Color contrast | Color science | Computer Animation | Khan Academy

So far, we've been talking about color in terms of wavelength of light and human color receptors.
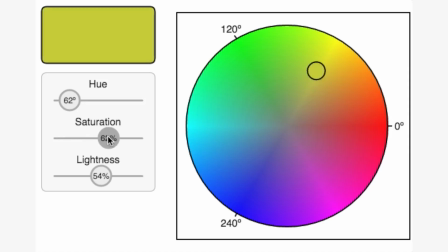[0:08]
That's the physics part of color. Now let's turn to the perceptual part. We just learned that every color has a hue, saturation, and lightness.
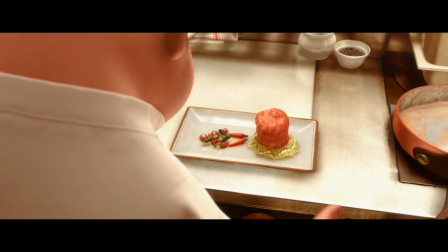[0:17]
But colors appear in our world alongside other colors, and that can really affect how they appear. It's also when things can get really, really weird. For example, look at this image.
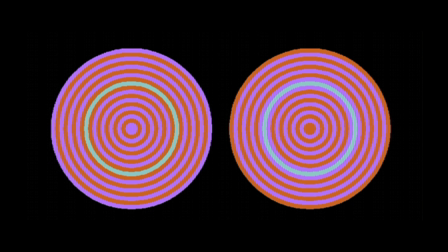[0:29]
Notice the two inner color rings. The one on the left looks green. The one on the right looks blue. They're different colors, right? Nope.
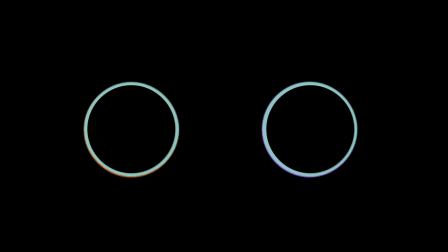[0:40]
If you take away the other colors, you'll see that they are, in fact, the same color. And it's not only color which can trick us.
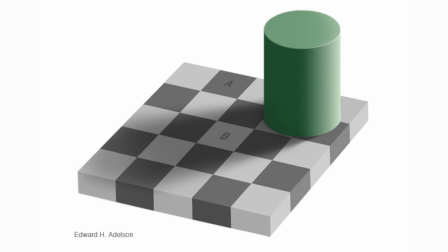[0:48]
Different brightness levels will also affect how we perceive an image. For example, look at the following grayscale image. Take a closer look at these two squares, A and B. One is a black square in the light.
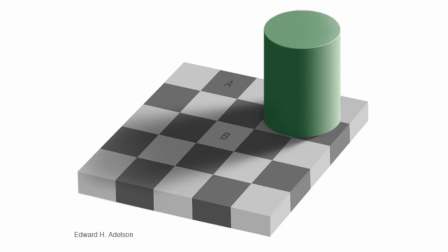[1:04]
The other is a light square in shadow. Do you think they are different shades of gray? Nope, let me show you. They are, in fact, the same shade of gray. So clearly, not everything is what it seems. How we perceive contrast or brightness depends very much on the surrounding image. And it brings us back to how the brain processes incoming image signals.
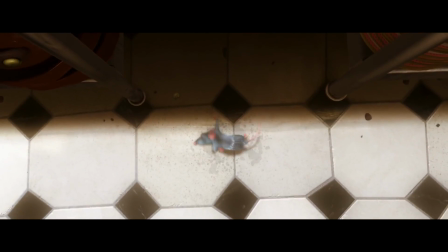[1:29]
The structure of our visual system is optimized so that we can do important things, like survive.
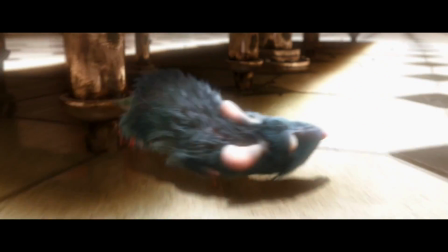[1:35]
But a key survival trait is the ability to very quickly identify danger.
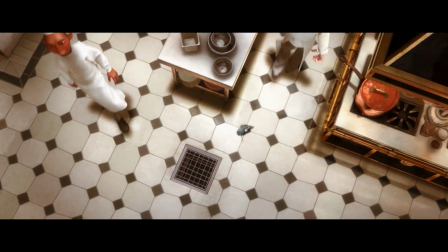[1:41]
This requires the ability to rapidly refocus our attention when we need to.
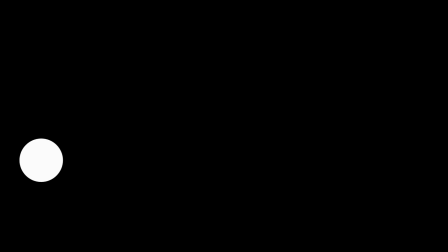[1:45]
Our brain does this by automatically refocusing our attention to dramatic changes in color, brightness, or movement. We call this difference in color, or illumination, contrast. Our brains are hardwired to notice when the colors contrast with each other.
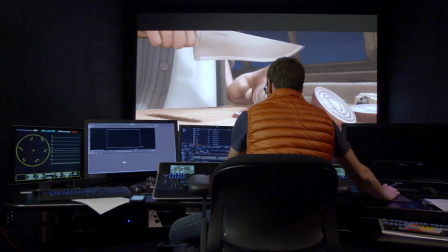[2:04]
In the Color Mastering Suite, we can adjust the contrast of an entire image using a contrast slider.
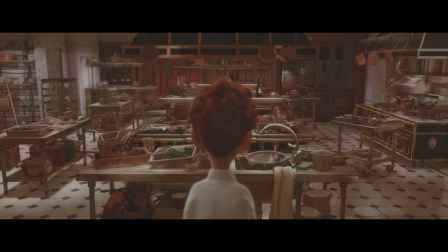[2:11]
It works by increasing or decreasing the differences in brightness, or the illumination levels, across the image.
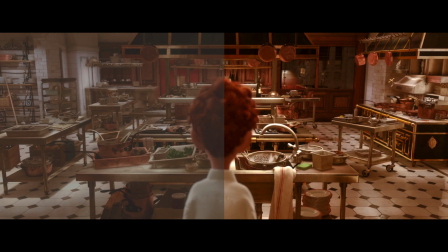[2:19]
For example, notice the left half of this image has a lower contrast level than the right half.
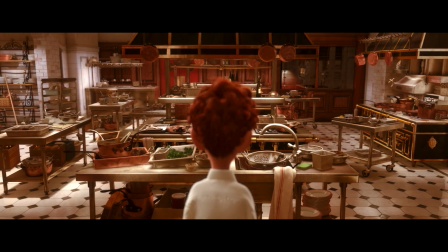[2:26]
Getting this contrast level right is really important in Pixar movies. For example, at the end of Inside Out in the headquarters,
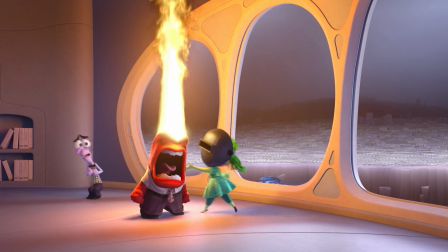[2:35]
there's a scene where the character Anger gets really, really angry and to sort of heighten this sense of him, flames exploding from his head,
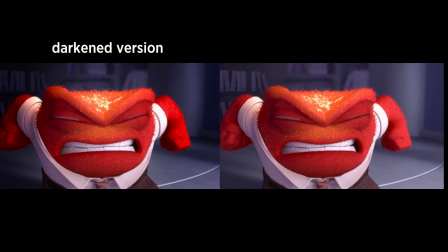[2:43]
the surrounding area of the image is darkened so that the contrast difference is really quite extreme in that moment.
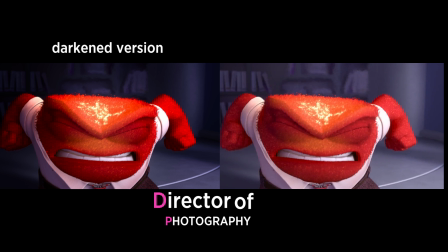[2:50]
These kinds of decisions are made by the Director of Photography and casually we refer to them as the DP's.
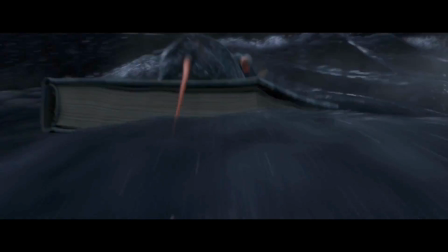[2:58]
Any decision that involves colors or lighting of any kind will involve the DP.
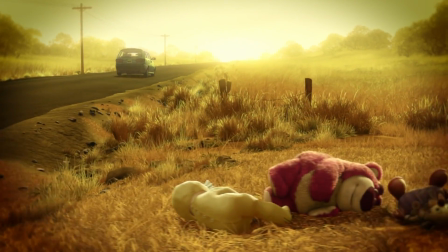[3:03]
Another great example is from the movie Toy Story 3. Lotso, the bear, has sort of in this whole sequence been the only really pink thing in the scene.
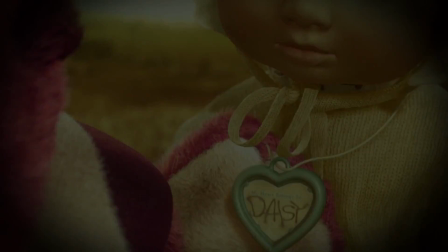[3:11]
It's very much about an emotion of love between Lotso's owner and the bear.
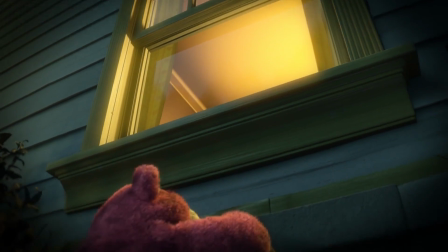[3:16]
And then as the bear is lost, there's a scene at the end where Lotso is looking in the window at his owner and the replacement bear.
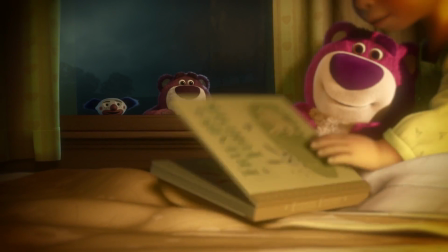[3:24]
And then what we're trying to do there is sort of have Lotso, the original,
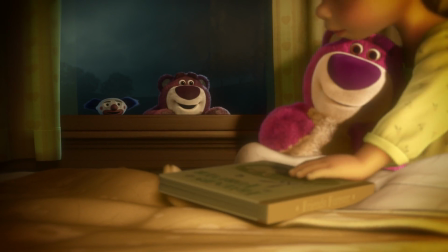[3:29]
seem far less pink than the new bear, which is very much now the sort of center of attention of love.
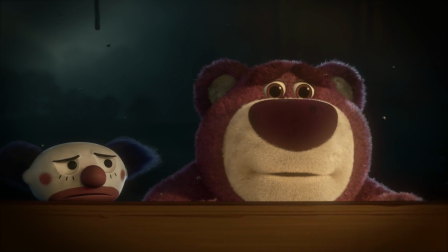[3:34]
And that, you know, heightening that perception of that difference between how pink each of them are, was very much central to the emotion. In the next exercise, you'll have a chance to play with contrast.